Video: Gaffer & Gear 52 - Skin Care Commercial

So why an octadome? What advantage does an octadome have over, say, just using a blade frame or a diffusion frame?
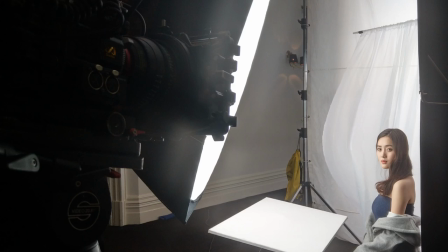(4:15)
Well, the advantages are that it's all contained on one light stand. So if I need to move it and do any trims, basically the light and the diffuser move together. So that was important because I was working by myself. The other problem is, or the other advantage to octadomes is you don't get any spill light out the sides. Everything's contained and goes through the front diffuser. Apart from those reasons, there's no advantage really to using an octadome.
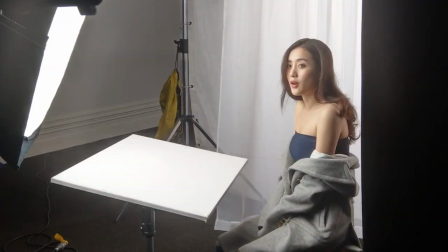(4:41)
Now, apart from the octadome, we also had a bounce card in front of her just to fill in under the chin. Now, we didn't want to have another light source casting more shadows and giving us distinct reflections in the eyes.
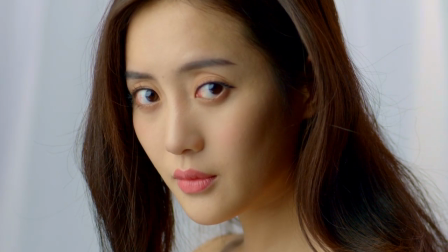(4:54)
We just wanted some passive fill. Now, that bounce is 3 foot by 5 foot. Now, the reason I like to use 5 foot wide bounces is they have a nice wrap.
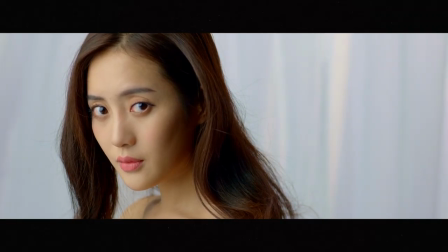(5:05)
So next up, we want to put some contrast and contour back into her face. So instead of using a fill light or a bounce board, we put up some negative fill instead.
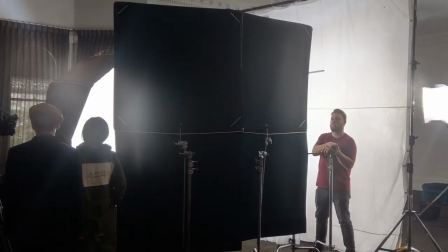(5:14)
So we just use 2 floppies for speed. Now, lastly was the background. The color wasn't quite right.
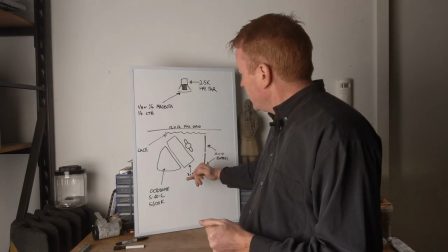(5:21)
Initially, we had everything color matching. So it was white on white.
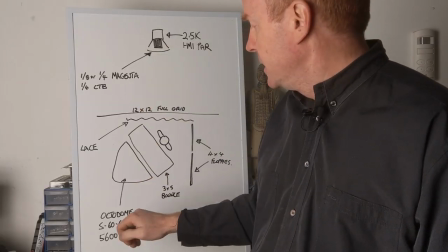(5:25)
So I took a meter reading off the HMI and basically set the octadone to that, the sky panel to that, and got a perfect match. And it just looked too sterile. Her face, her skin tones didn't pop out of the background, and we needed that to happen because it's a skincare commercial.
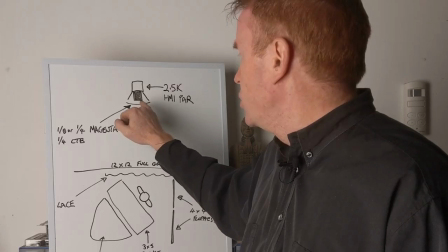(5:41)
So in the end, we blued up the HMI a little bit more. I think we used a 1/4 CTB. So basically it was a higher Kelvin point, a bluer Kelvin point.
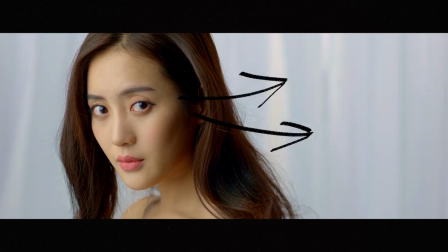(5:52)
And then we added some magenta as well, just to get it a little bit creamier.
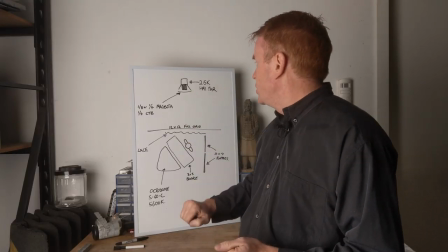(5:57)
Now, the last thing some of you are probably looking at here is you're looking at the HMI and noticing it's a 2.5K HMI. So we were running off house power. Now, in Australia, we're 230 to 240 volt, so we can actually run a 2.5K HMI off house power.
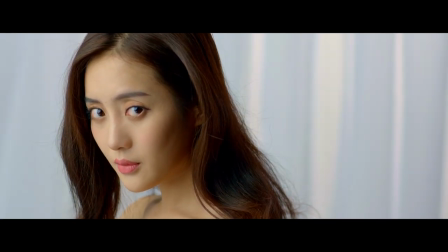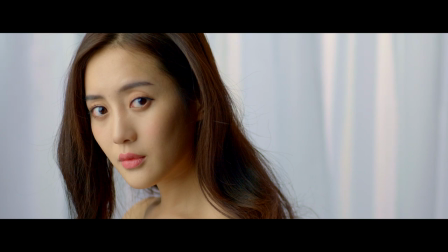So next up, we'll have a look at the evening fireplace scene.
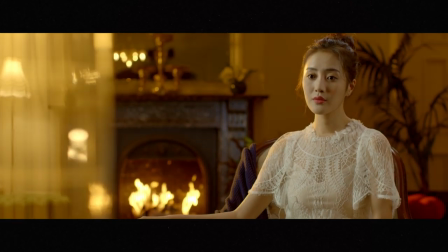(6:31)
Now, initially our brief for this was white on white, but we just felt it wasn't gonna feel like evening if it was white on white.
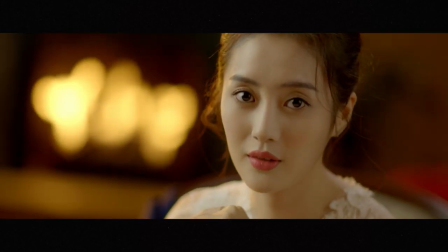(6:40)
So what we did is when she was in makeup and everyone was dealing with them, the S60C that we have in the corner, which is giving her her edge light in the shots, the S60C, we programmed in a few other modes in it. So we programmed in, I think, straight tungsten, a little bit warmer, I think tungsten with a gels package, and then we programmed the fire effects mode into it. So basically, when the client came back on set, we had it lit pretty much as to their brief, which was white on white, no yellow, no warmer tones. And we suggested, do you want to see how it would look if the background was warmer? They said, how long is that going to take? Literally pressed a button and bang, the sky panel switched over, and they loved it. Then we said, do you want to see the fire effect? So we set up the fire effect, and they loved that even more. So that's the advantage with LEDs, is you can have a plan B or a plan C, and you can have it pre-programmed into the lights. So that's one huge advantage that LEDs have. So anyway, getting into the setup.
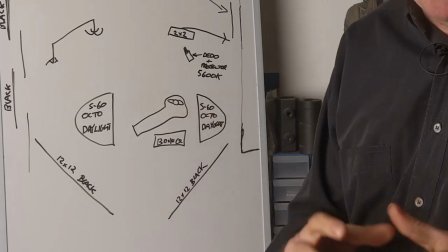(7:47)
So this is her sitting on the couch here in my rather pathetic drawing, and we had the camera here. Now, the big problem we had is controlling the light that's in the venue, because we were actually filming in a reception center. So we had 2 windows here, and luckily the camera department was nice enough to man those and start blacking those windows out.
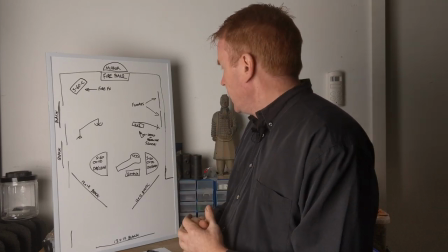(8:10)
So that saved me a heck of a lot of time. Basically, we had to control the light coming in.
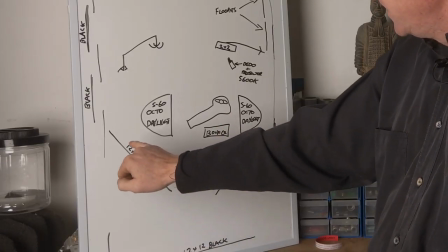(8:16)
So I had a 12 by 12 black here, so just behind the camera. A 12 by 12 black on the other side, so we had an entrance way.
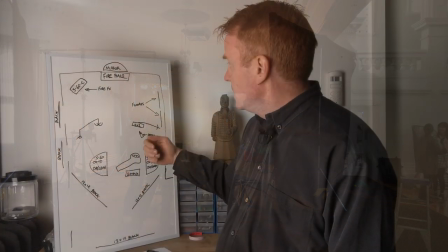(8:23)
And the other problem we had was in the back of shot was a mirror above the fireplace,
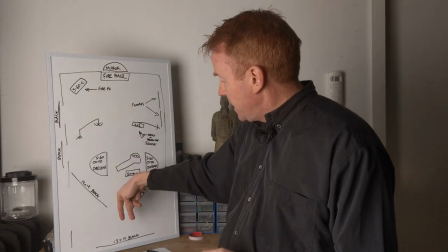(8:28)
and you could see back over the top of the camera and see the rest of the reception venue down here.
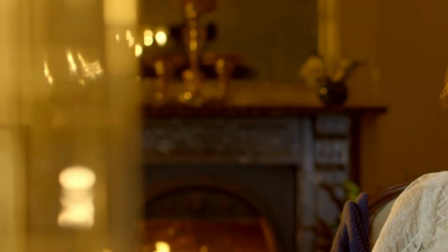(8:33)
So I put up the a third 12 by 12 black down the other end of the set to mask any reflections in the mirror.
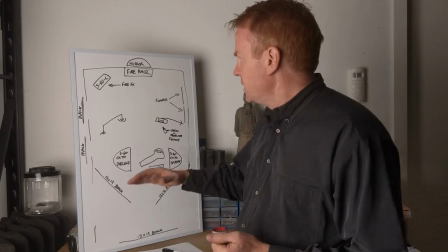(8:40)
Now, for this setup, I'll go the opposite way. I'll start talking about the background and work our way forwards.
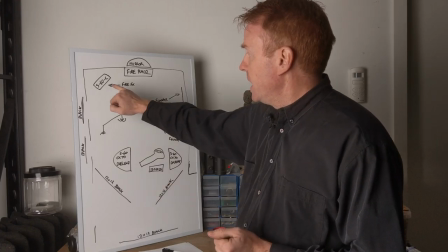(8:46)
Okay, so as I've already mentioned, we had a sky panel S60C up in the top corner, which was giving Talent her edge light or kick light or scratch light, depending on what country you're in.
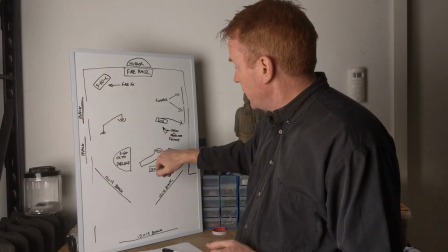(8:57)
So that was lighting down this way, giving her her edge.
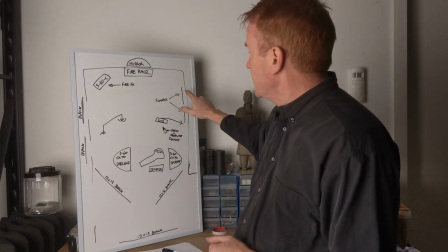(8:59)
But I also positioned it enough so that it was spilling onto the background and giving our background that warm yellow color.
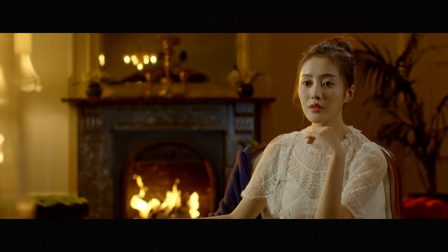(9:06)
Now, the problem we had is we had too much light bouncing around back there. It just looked too unbelievable for that to be from a fireplace or from ambient light fixtures that happened to be in the
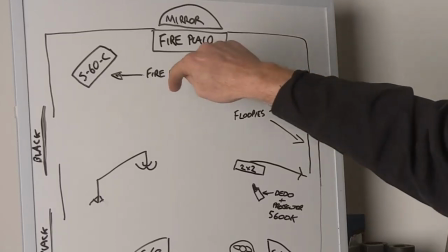(9:18)
room. So we put an additional 2 floppies up to get rid of any bounce off the wall and also soak up some additional light back there. Now, the next light in the setup was a 2x2 Nungwan, so 2 foot by 2 foot biflex panel, which we just had on a menace arm.
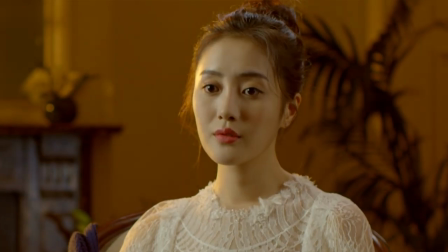(9:35)
And that was giving her her backlight on her hair. Now, this was shot about a year ago.
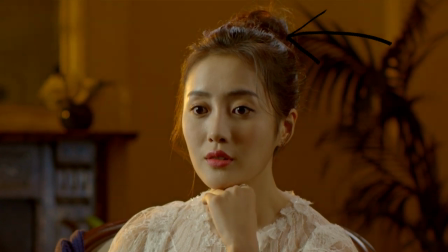(9:39)
So if I was shooting this now, that would most likely be a 3x3 Aladdin instead. All right, so the next thing I'll talk about is the fireplace. So basically the marble work around the fireplace was disappearing into darkness.
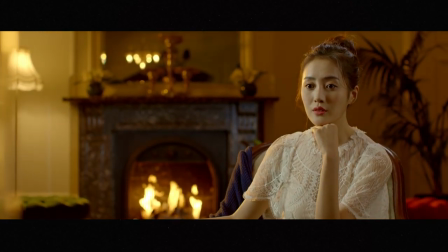(9:52)
So we wanted to illuminate that up, but not light any of the wall around the fireplace itself.
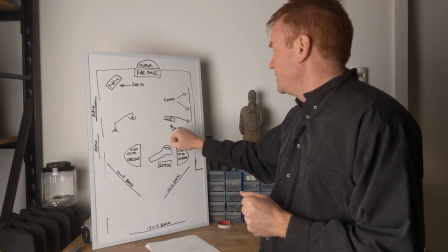(9:57)
So for this, we used a DLED Turbo 7 with a Dido projection mount.
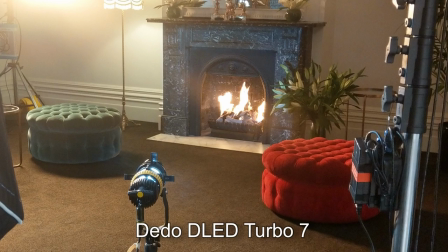(10:03)
So basically this was acting like a mini Leco or a mini projection system. So with the cutters, I could fine tune the edges of the light beam so it didn't spill onto the wall.
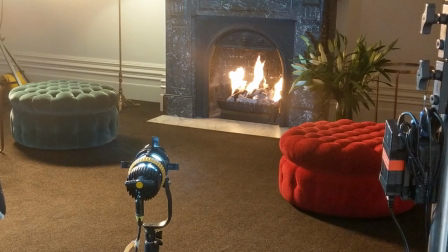(10:13)
Okay, now I almost forgot to mention the Dido light was set to neutral white, so 5600 Kelvin. Next up, sort of isn't my department, but the art department supplied a chandelier to be in reflection in the mirror,
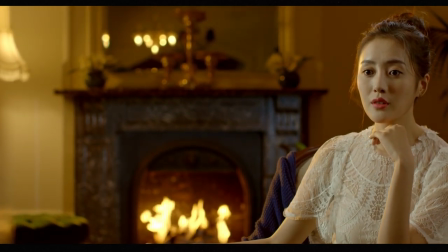(10:27)
just to give the place a little bit of a more classier feel. I don't do chandeliers, but I do supply all the rest of the hardware to rig it.
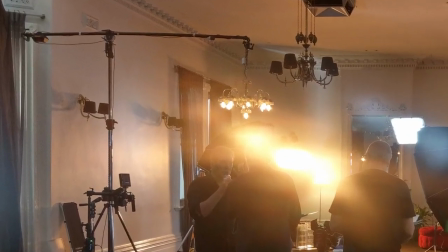(10:35)
So that was a nice touch. And finally, we'll get on to lighting her. So she was lit with two octadones again, Sky Panel S60s. Her key light was set to daylight. Her fill light was reduced and warmed up. So I can't remember what the ratios were.
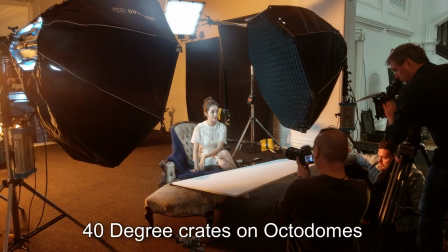(10:53)
It was pretty much done by eye on the day. And when we got into our close-ups, we just moved the lights in closer so they'd give more wrap,
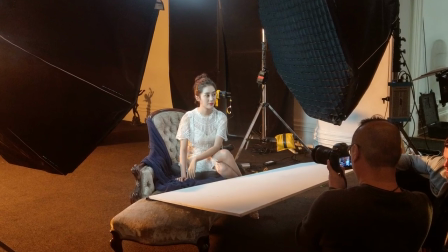(11:01)
reduced the intensity so we matched our f-stop,
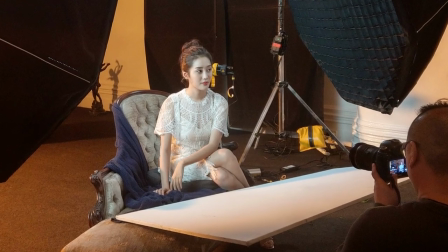(11:04)
and also brought in our bounce card again just to give us some passive fill from the front and also fill in under the chin.
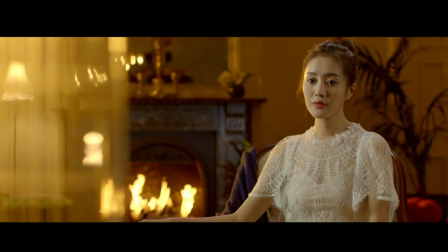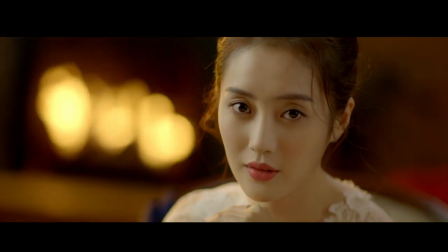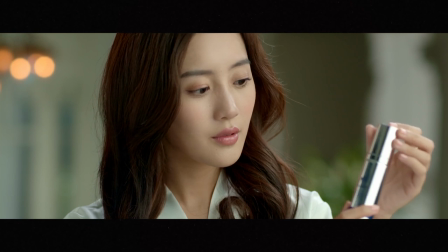(11:25)
And the last thing we'll talk about today is this sequence here where she looks deep and meaningfully into the product.
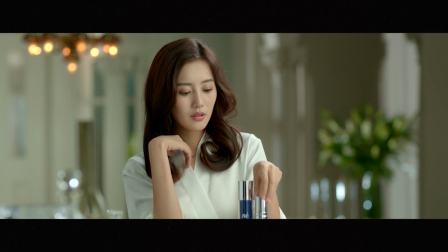(11:31)
So with this sequence here, I'm going to talk about foreground elements and work our way to background elements.
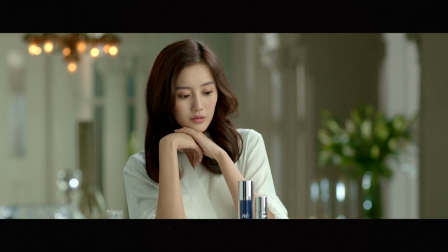(11:37)
Okay, so I'll just run you through my really badly drawn diagram.
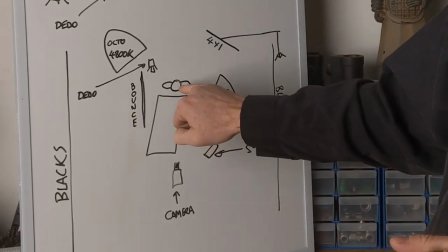(11:40)
So there's the camera facing that way, and she's here facing this way with a long table in front of her. So in terms of foreground elements, the first foreground element we have is some out of focus glassware on the front of the table.
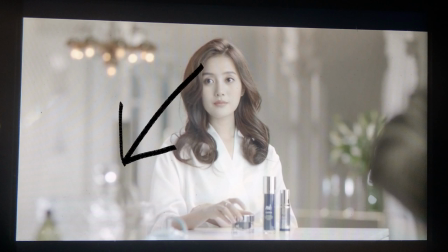(11:54)
That's just giving us a bit of dazzle.
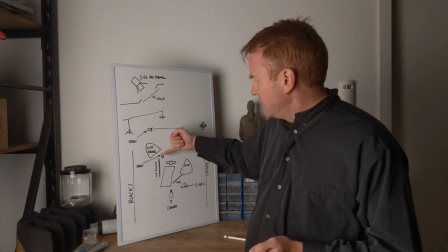(11:56)
So that is lit with a DLED Turbo 7 full spot set to daylight and probably dimmed. So the good thing about the Dido range of products, there's no spill light. Now the next foreground element is actually the product itself. Now it amazes me how many shoots I do where we can have a beautiful presenter and everybody forgets to light the product. The presenter looks fantastic. Everybody forgets to light the product. So the product's why we get employed.